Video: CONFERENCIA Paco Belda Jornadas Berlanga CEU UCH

Es decir, cuando tengáis que rodar en hora bruja plantearos si lo podéis rondar, si es una cosa muy larga, en dos tardes o dos amaneceres o dos atardeceres, que se parecen mucho las luces.
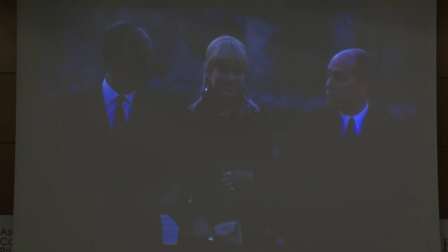32:33 Entonces, aquí surge como una herramienta expresiva, ¿no? De repente, que es que hay mucha luz, ¿o qué? Vamos a bajar la luz. Vamos un poquito más. Aquí se ve muy bien y ahí no. Y también el calor, Begoña.
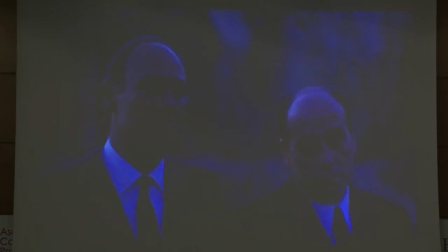Entonces, para estos hombres, cuando no veían, sobre todo los técnicos, cuando no veían un proyector Fresnel, se ponían muy nerviosos. Entonces, de repente, aparecían estos señores y decían, no, no, vamos a rodar en este momento del día.
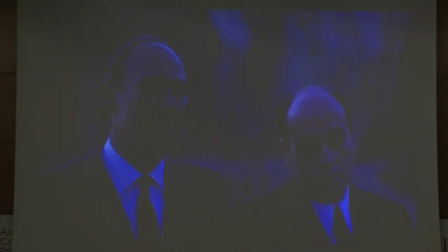33:13 Y esta secuencia, yo creo que fue, una vez más, provocación pura y dura.
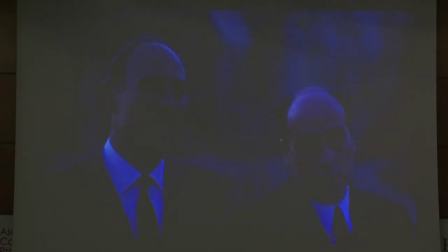33:20 Es decir, que pensemos, además, que Luis Cuadrado, cuando ruedan la caza,
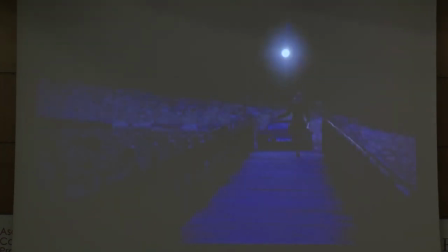33:28 cuando entran en el laboratorio a ver por primer día el copión, que se llamaba, a Carlos lo llaman en una parte, el jefe de laboratorio, y le dice, el director de fotografía que tienes, despídelo.
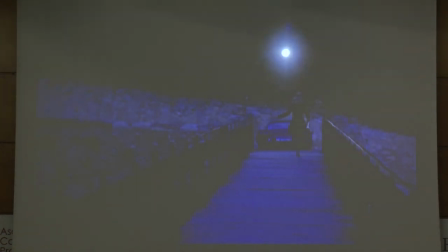33:44 Claro, era un hombre joven en ese momento, forjándose una carrera,
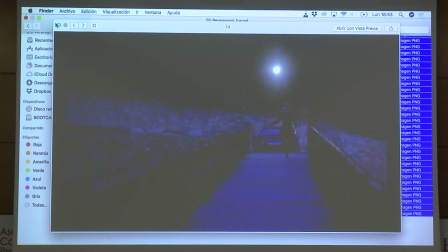33:49 luego Luis Cuadrado supuso lo que supuso en la cinematografía española, pero hubo gente que le dijo literalmente que lo despidiera al día siguiente, porque estaban en ese momento haciendo un experimento más. Entonces, porque estábamos hablando sobre la hora bruja, esto que es de… No sé si tengo algo de la caza.
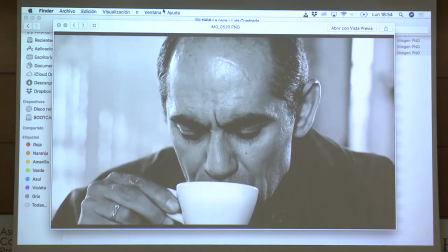34:05 Claro. La caza se hizo toda con espejos. Nada, solo tengo… La caza, como fueron exteriores,
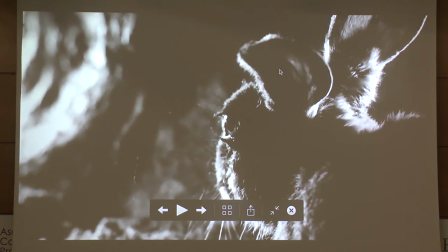34:13 este hombre ni corto ni perezoso y que ya comprendía perfectamente que podía hacerlo, pues empezó, empezó y la hizo toda con espejos.
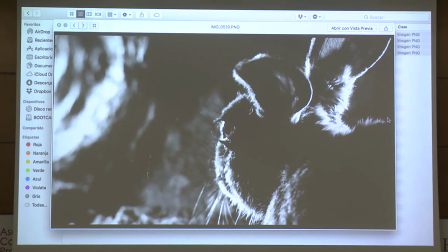34:20 Y ya está. No había grupo generador que había que arrastrar, no había proyectores grandes que poner, se iban moviendo en función de la luz del sol
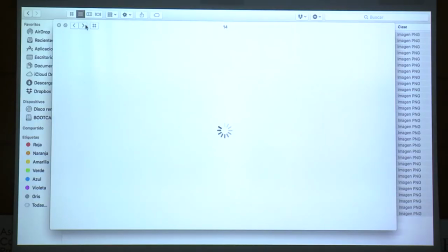34:30 y ya está y con mucha naturalidad iban sacando cosas entonces lo de la hora bruja eso una vez más esa digamos
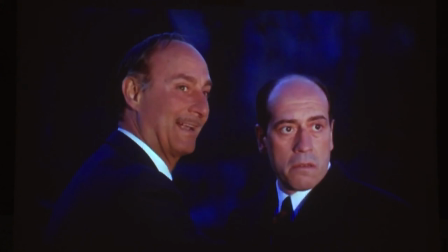34:40 osadía entonces como siempre rodando en hora bruja se hace de noche y en el montaje supieron hacer lo que hoy en día hemos aprendido de ellos es decir que sin darte cuenta pasando por un planito te puede colar que se te ha hecho tarde porque es lo que ocurre siempre cuando rodas en
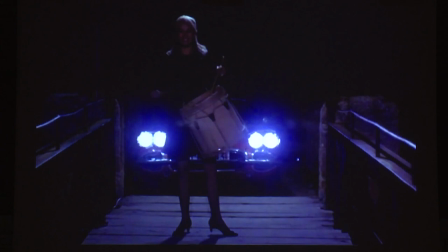34:56 hora bruja De hecho, los planos del inicio están rodados, si os dais cuenta,
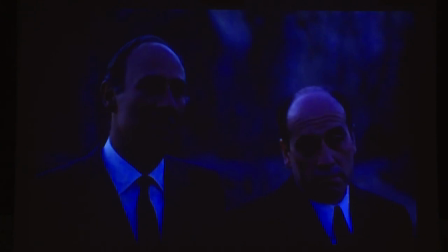35:02 con una profundidad de campo inusual, porque tienen que abrir totalmente el diafragma y la luz es muy real.
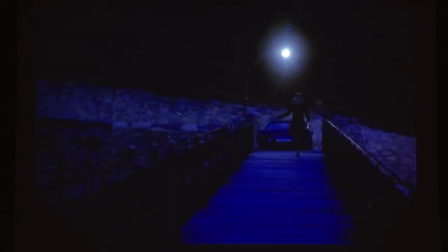35:09 Aquí ya, para salir de ese rollo, se les está haciendo de noche, enciende los faros del coche,
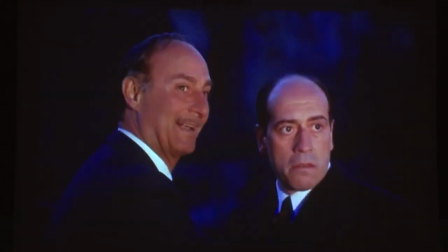35:16 pone plano de ellos iluminados por los faros del coche, ya te ha metido en otra atmósfera que es el plano siguiente,
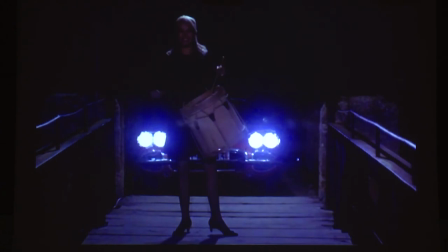35:24 donde ya es noche. y han iluminado, de hecho ella tiene hasta su contraluz y no sé qué, ya se les ha hecho de noche, pero han aprovechado una hora bruja y un puente que sigue siendo el mismo, por cierto, y que tiene, digamos, esa escenografía, que realmente es una cosa muy...
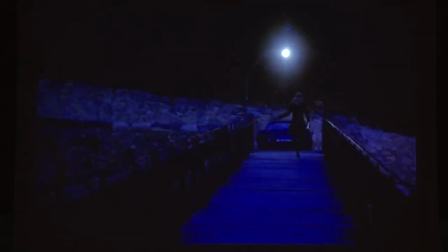35:38 Claro, ¿por qué rodaron en Cuenca?
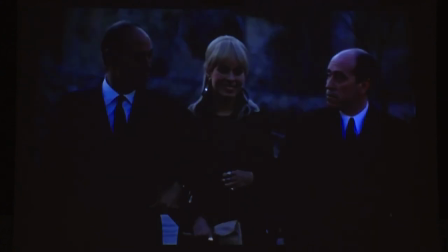35:41 Pues lo mismo, es decir, rodar en Cuenca les costaba una cosa, rodar en Madrid les costaba otra, conocían Cuenca perfectamente, estaba todo el ámbito de pintores,
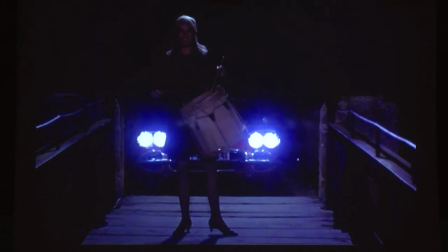35:50 trabajando en Cueca a ratos, el museo ya estaba en marcha, ¿por qué no? ¿Por qué no? Facilita las cosas, fue un rodaje para ellos maravilloso porque se lo pasaron muy bien.